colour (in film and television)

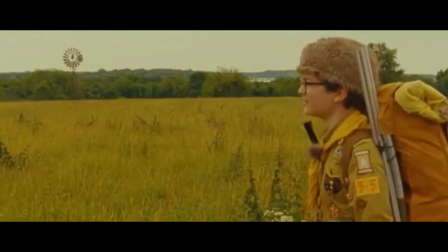We see colour all the time in film and television, whether it's a classic romance or a thrilling horror.
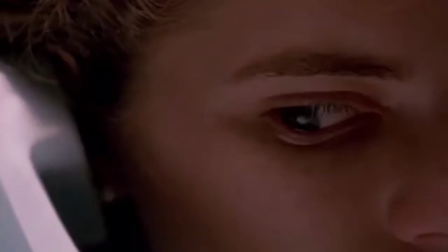There is no set guideline on how to use colour, but understanding the cognetic effect of it does help.
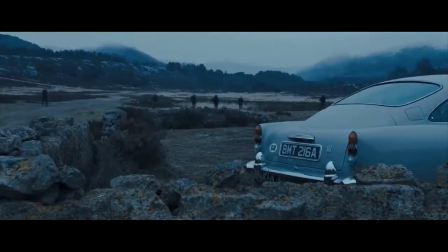Different colours will constantly change a character's emotion, set the location, and helps the audience pick out a distinctive character in the film.
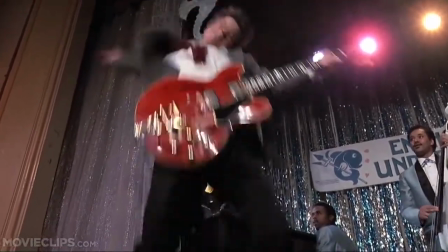This can be portrayed through the colour of the mise-en-scène,
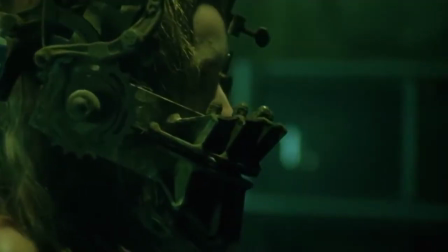tints used,
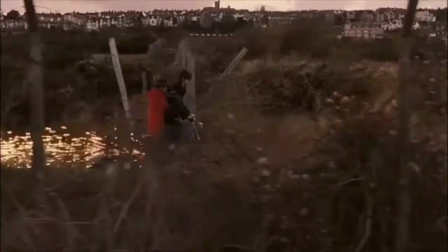and outfit choices.
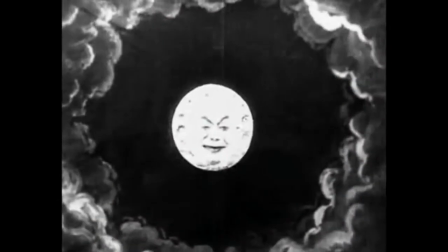As we all know, cinema used to be in all black and white.
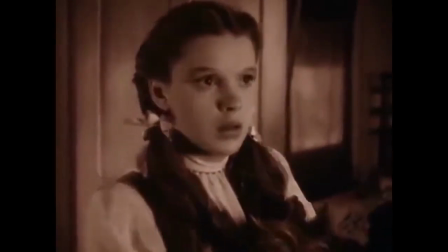However, we've always been obsessed with colour, and film has always been about the visuals.
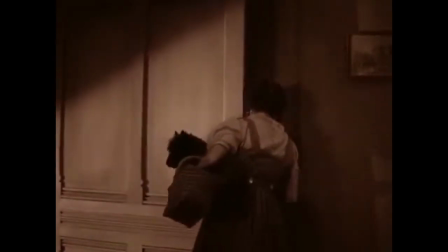Just like I used to.
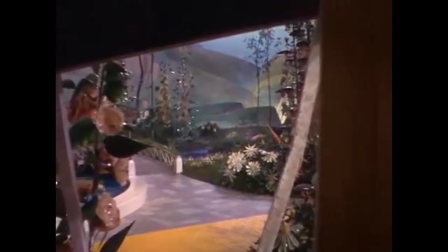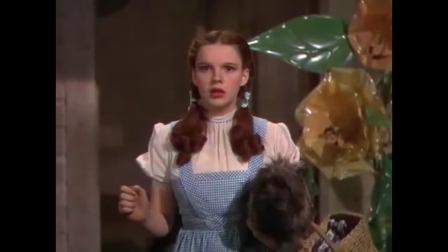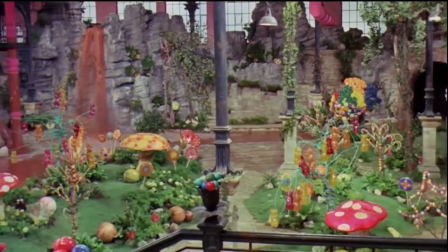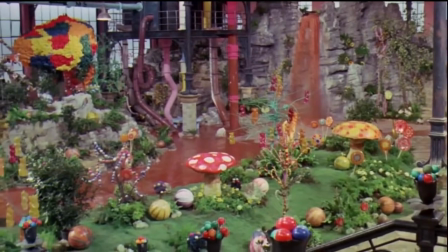Before filters and cameras were invented, filmmakers like William Dixon,
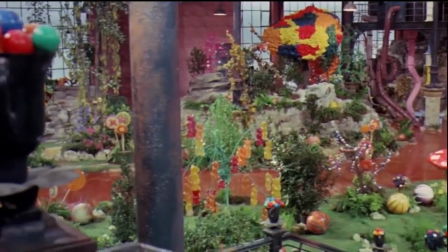yes, that is his real name, and Thomas Edison would hand tint the moving images.
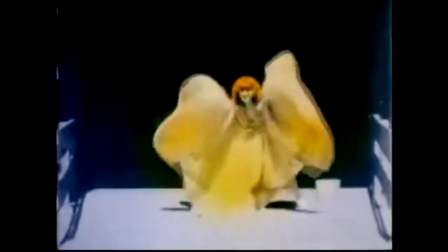They would paint over their film stock to enhance their image and to create wonderful looking films.
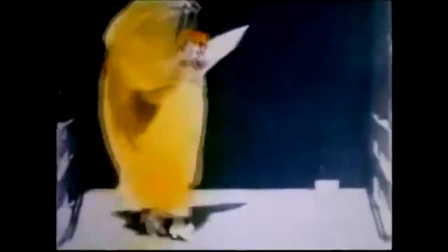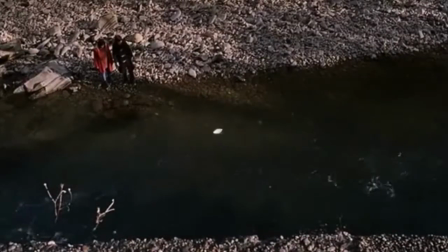Colour is one of the most effective ways to illustrate a storyline, and it all begins with the colour wheel. Filmmakers will often follow the rules of colour in film for the audience to understand the scene or genre easier.
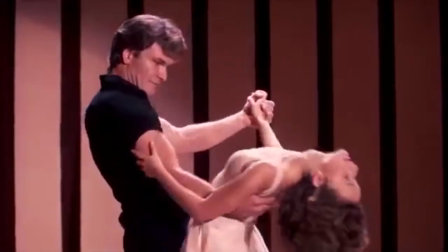Warm red colours for romance,
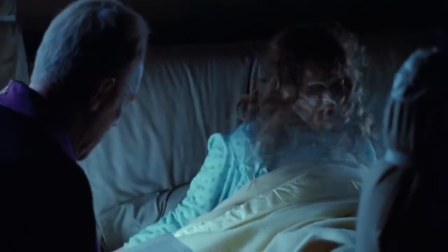cold blue and green tones for horror,
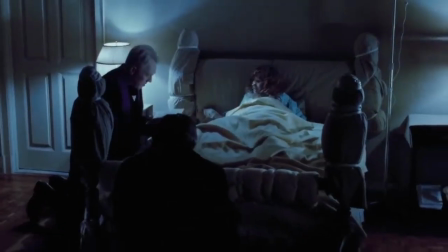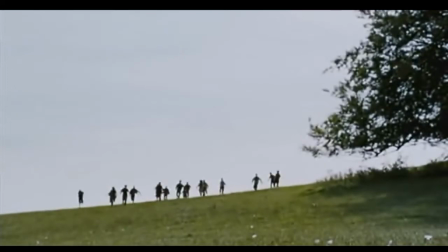unsaturated tones for apocalyptic thrillers, and saturated and vibrant tones for the comedies.
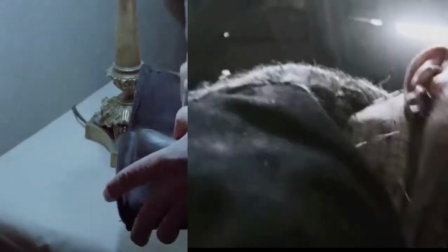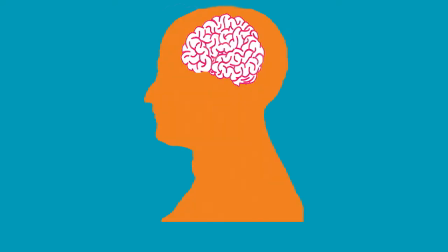Humans will always have a psychological reaction to certain colours. Therefore, particular colours are often used in particular ways.
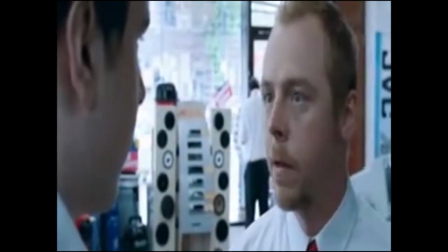An example of this, red seems to be the colour we have the strongest reaction to.
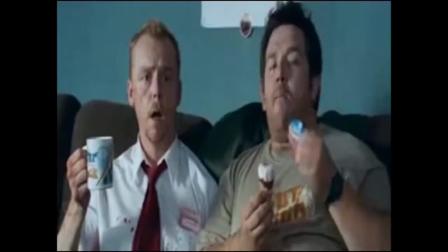You got red on you, you've got red on you. It developed symptoms similar to those displayed by their attackers.
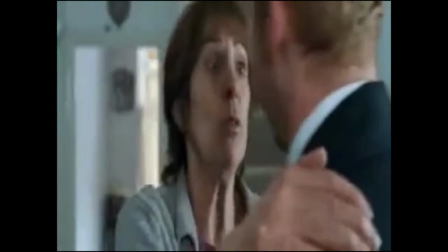If you know someone... Oh, you got red on you. Yeah.
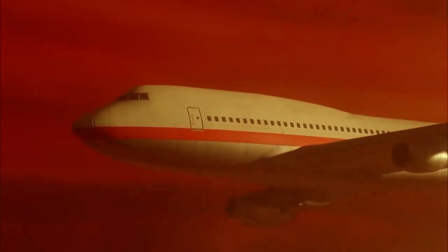It can convey two very different perceptions of emotions, where one filmmaker may use it to portray hatred and death.
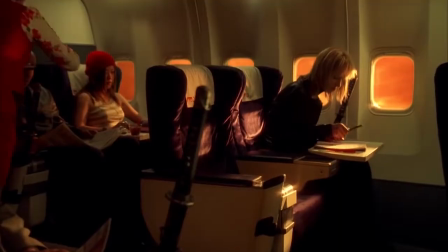Tarantino cleverly highlights the sky and the plane strip with the colours red before cutting to the protagonist writing the death list.
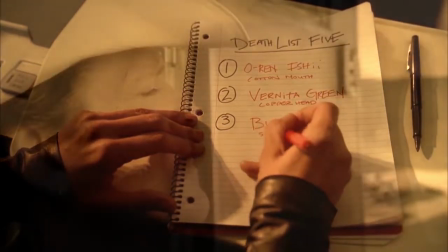All names written in the book follow the scene's trending colour red to foreshadow future scene deaths.
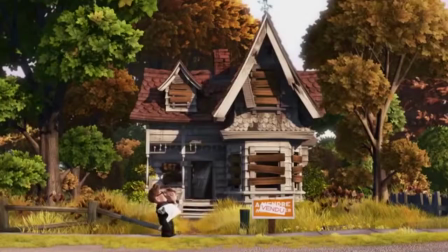However, red's not always used to create a setting of cruelty. It can also be used to show passion and love.
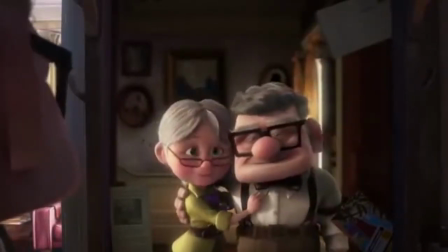Take Disney Pixar's Up, for example. The film begins with a time-lapse of Ellie and Carl's relationship through time.
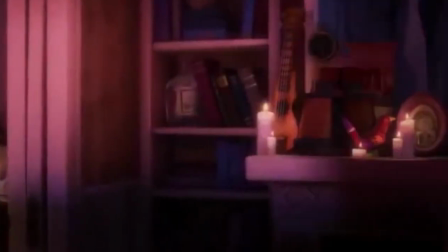The editor uses a soft red and pink colour whilst the two characters dance to highlight their love and affection for one another.
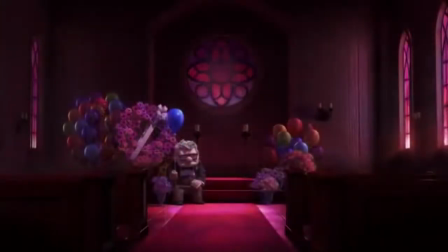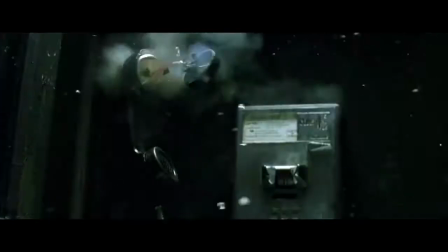In the 1999 sci-fi action film The Matrix, the Wachowskis used a green filter throughout the whole film.
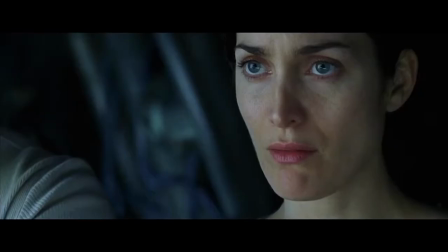The green tint is suggestive of the early monochrome cathode monitors, a piece of imagery associated with the computing.
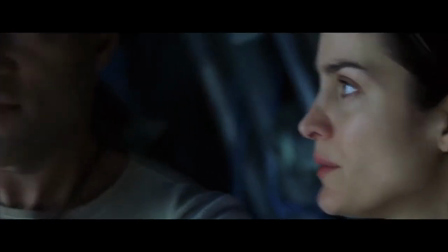The Wachowskis wanted to create a mood palette, so they could cross-cut between the Matrix and the real world,
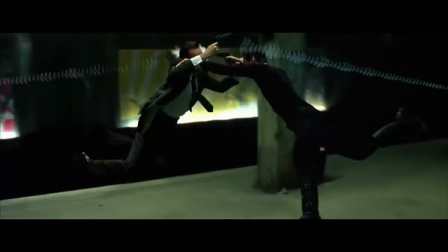and an audience could immediately identify where the action was occurring through the use of such a colour scheme.
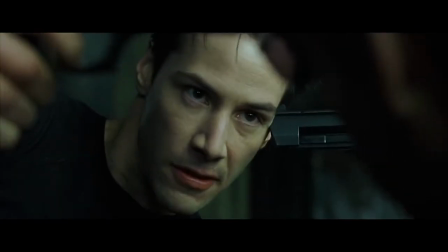There are no set guidelines to say this is how you use colour.
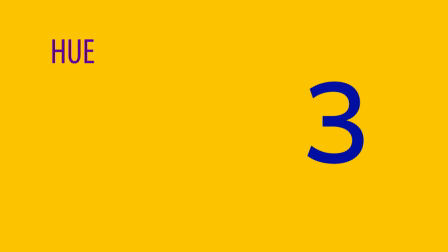There are three key elements to any colour: the hue, the saturation, and the value.
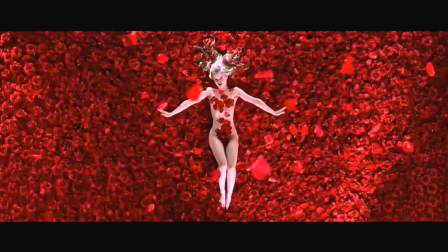The hue is the actual colour, whether it is red or blue, or whatever colour it may be.
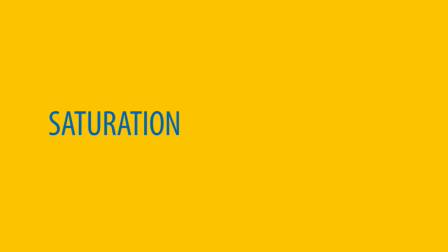The saturation is how intense that colour is.
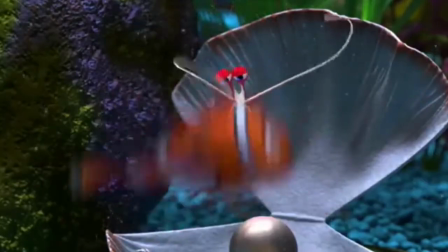Is it really vibrant?
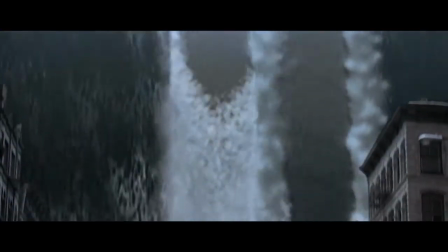Or is it more faded? The more unsaturated something is, the closer it is to grayscale.
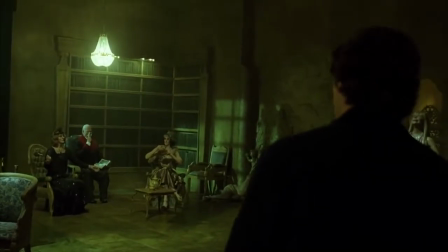Finally, the value. If a colour has a low value, then it is darker than a colour with a high value.
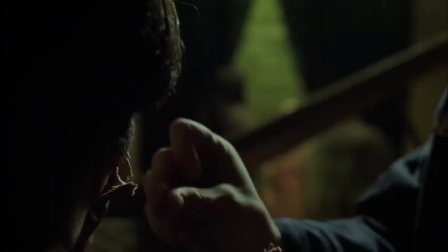Changing these three elements will change and choose the tone of the movie.
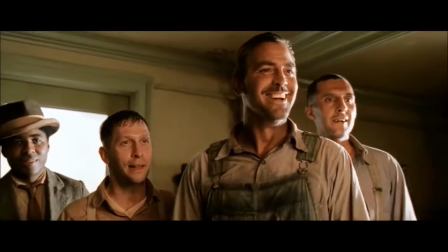In the world of Technicolor, colour correction becomes more complex,
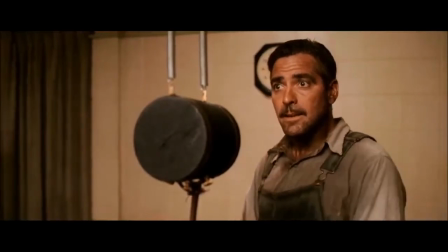following an improved colour scheme which was created when filmmakers learned that some harmonies work better than others.
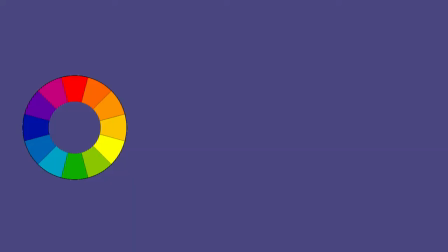The most effective include complementary colours. Two colours on opposite sides of the colour wheel make a complementary pair. This is by far the most commonly used pairing. An example of this is yellow and blue. This pairs a warm colour with a cool colour and produces a high contrast and vibrant result.
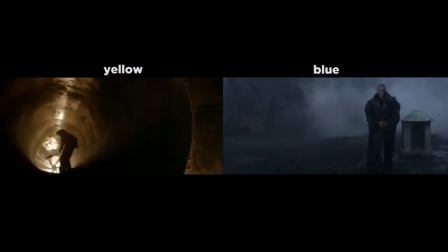Yellow and blue colours can often be associated with conflict in action, internally or externally.
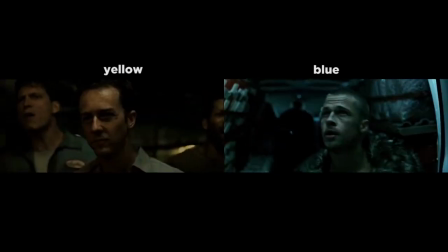Saturation must be managed, but a complementary pair are often quite naturally pleasing to the eye.
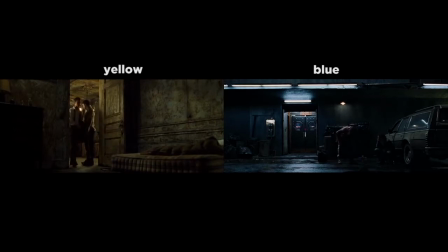Director of many popular blockbusters,
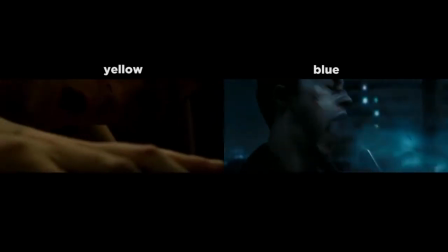David Fincher subtly uses this scheme in all of his films by changing the tint throughout the scenes from yellow to blue.
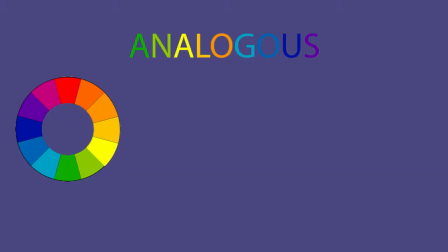Analogous colours. Analogous colours sit next to each other in the colour wheel.
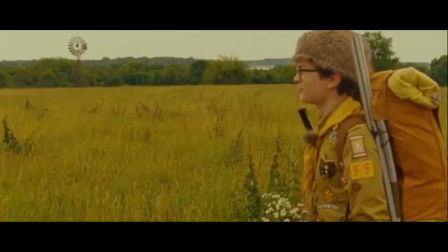They match well and create either warm or cool environments without the contrast and tension seen within the complementary colours.
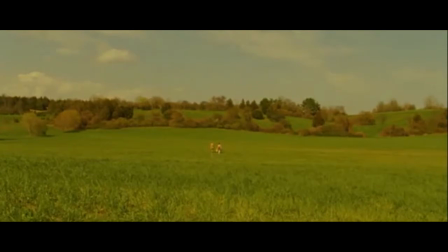I've used Wes Anderson's film Moonrise Kingdom as a prime example of this colour scheme.
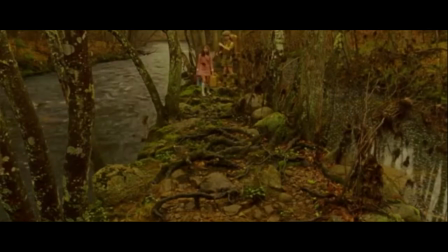The use of green, brown and yellow don't contrast against each other, making it aesthetically pleasing to look at.
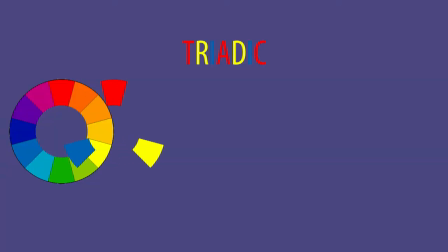Triadic colours. Triadic colours are three colours arranged evenly spaced around the colour wheel.
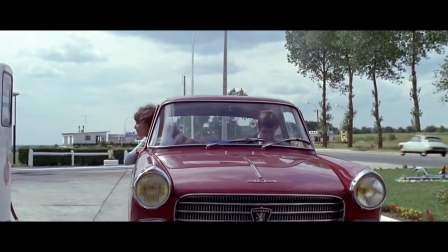Some films may not have a set colour scheme, meaning all colours will be equal distance on the colour wheel.
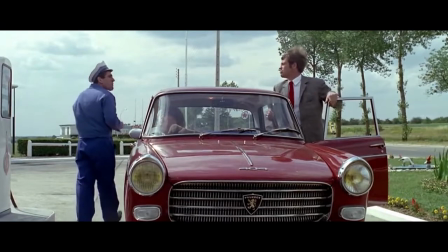One should be dominant, the others for accent. They will give a vibrant feel even if the hues are quite unsaturated.
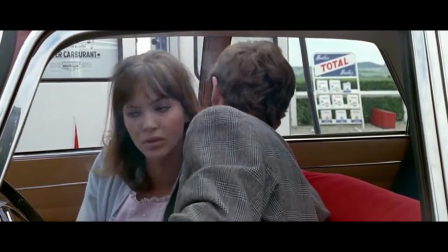Triadic is one of the hardest and least common colour schemes, but can be quite striking when done correctly.
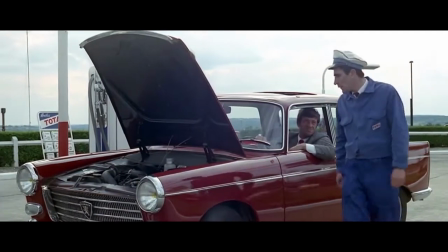So the thing about colour schemes is that the filmmakers will usually pick a dominant colour,
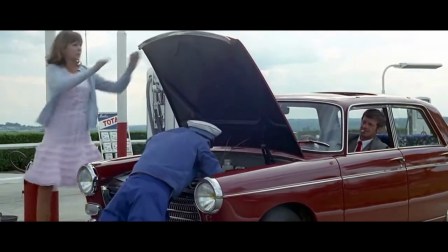and then a secondary colour to support the scene, and normally a third colour to highlight.
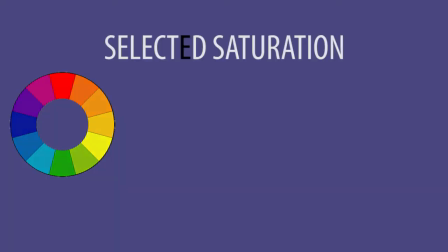Selected saturation. This colour scheme is a lot more different in comparison to the others, limited to only one focal object that is in the colour. Everything else is in black and white.
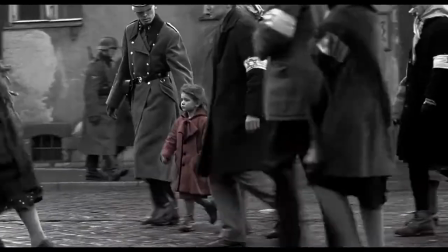This is actually one of the earliest forms of colour on film, back when colour could only be achieved by colouring over the film stock.
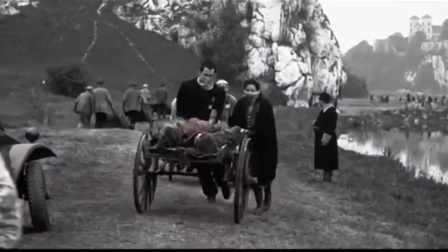Schindler's List used it to create heart-wrenching emotional effect.
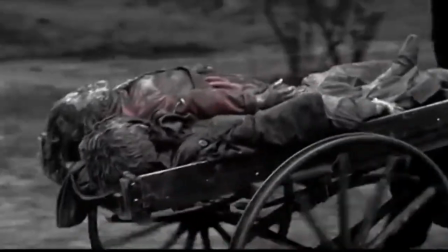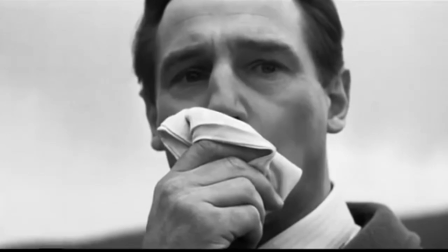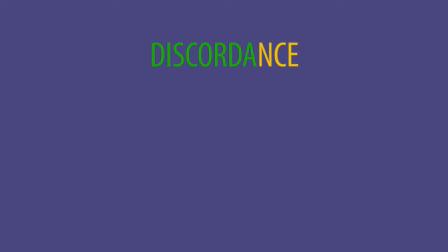Discordance. When a colour is thrown into a scene which doesn't match the colour scheme, it causes discordance.
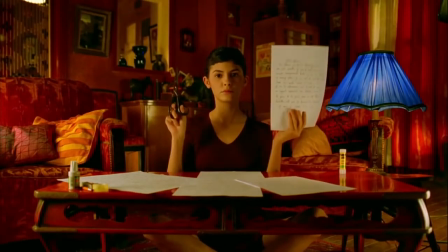This can be created by choosing one saturated colour that doesn't fit it. It can be used to intentionally draw the audience's eye towards something. We see colour all the time in film and television, whether it's a classic romance or a thrilling horror.